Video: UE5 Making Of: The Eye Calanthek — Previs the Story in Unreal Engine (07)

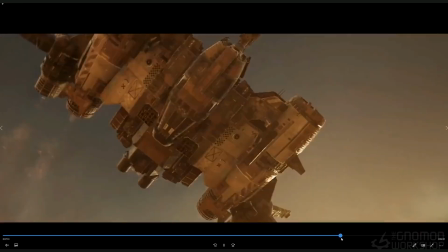(29:03)
still the attack happens. Everything's pretty much the same.
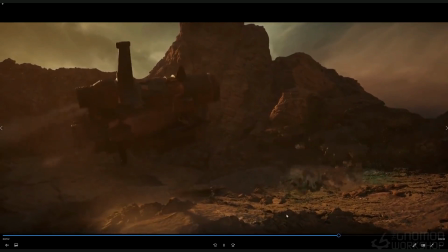(29:06)
There's a couple of different angles here, like, kind of flying the creature, or the ship flying over us, which is kind of cool.
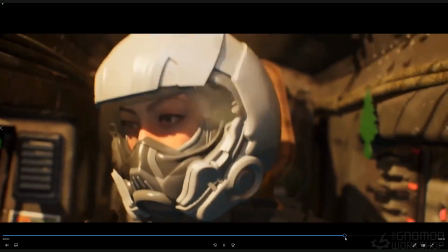(29:14)
And seeing the exhaust come up, but it was like, I, changed that out. And again, I was trying to make it less choppy with the edits.
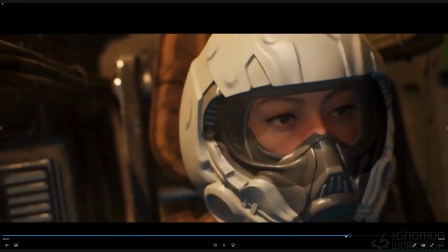(29:23)
Her, hitting the
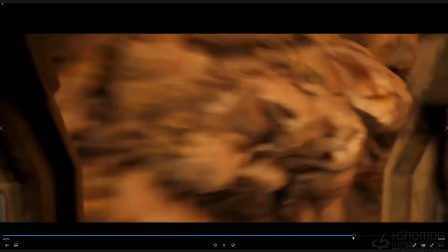(29:28)
drone, then falling and crashing.
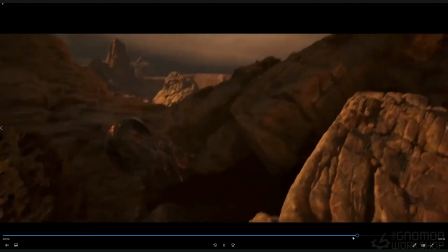(29:33)
And I still kept this in at this point just because I thought, well, maybe I'll just keep, but it just got confusing.
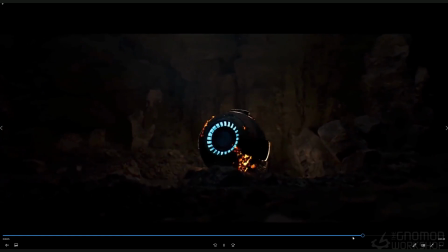(29:38)
Pulled all this out, and that's also showing like the eye kind of falling and then where it came from, how it got in there, which I thought was kind of cool, but then it just became
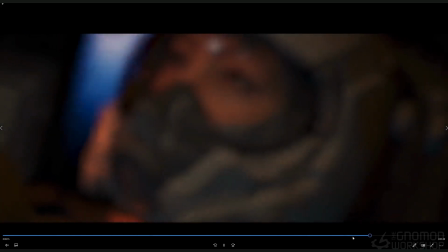(29:48)
a bit unnecessary in the edit later on when we started polishing it and getting into the final.
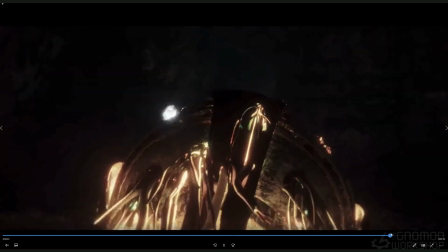(29:56)
And this is her like in the crash and, kind of doing the same thing, walking out, coming up, trying different approaches towards the eye.
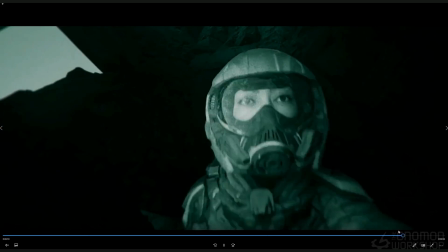(30:09)
This is close to her mocap to what she was doing. This is also her communicating, recording herself, and then,
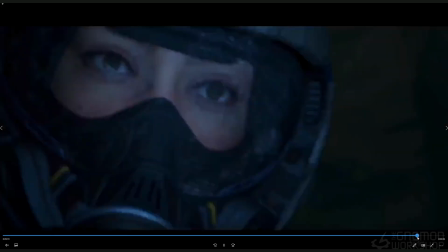(30:19)
that becomes the thing where she sees herself and the creature gets her and blah, blah, blah. Credits. And this was a way like to try to figure out, like putting this in is like, okay, figure out how long it's going to be.
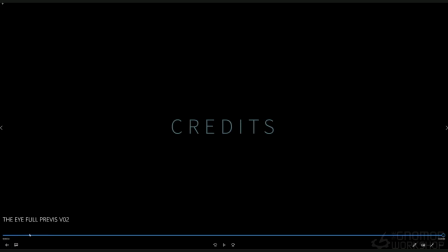(30:34)
It's around, like right now it's around 10 minutes of the whole thing, and that's where we kind of, I think we got it down to 9.
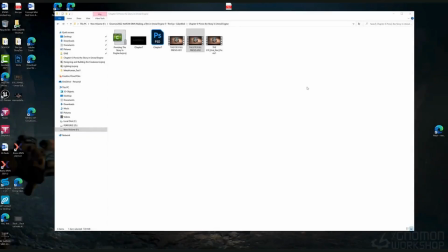(30:40)
But so that's basically the Previs. That's the story part of
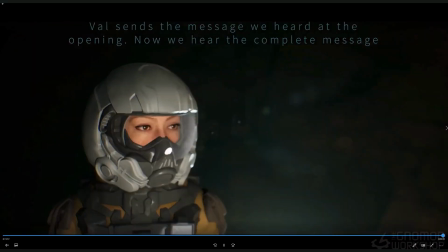(30:49)
the Calanthek is previsiting your story as you go.
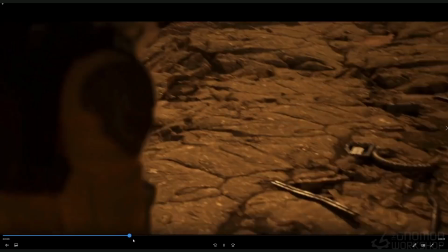(30:56)
Is how I see it is writing your story. Okay, so that takes care of this part.
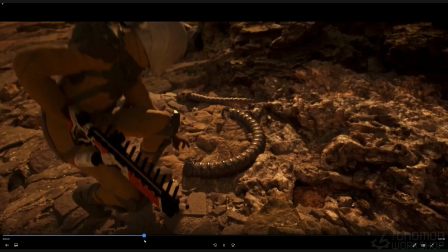(31:03)
I'm going to jump into editing right now. So how do we put all these pieces together?
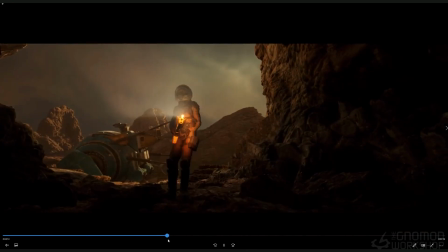(31:09)
So this is kind of give you an overview of my thinking and the process of prevising everything out.
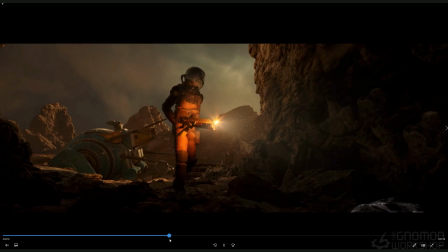(31:16)
Let's get into editing and that process. All right.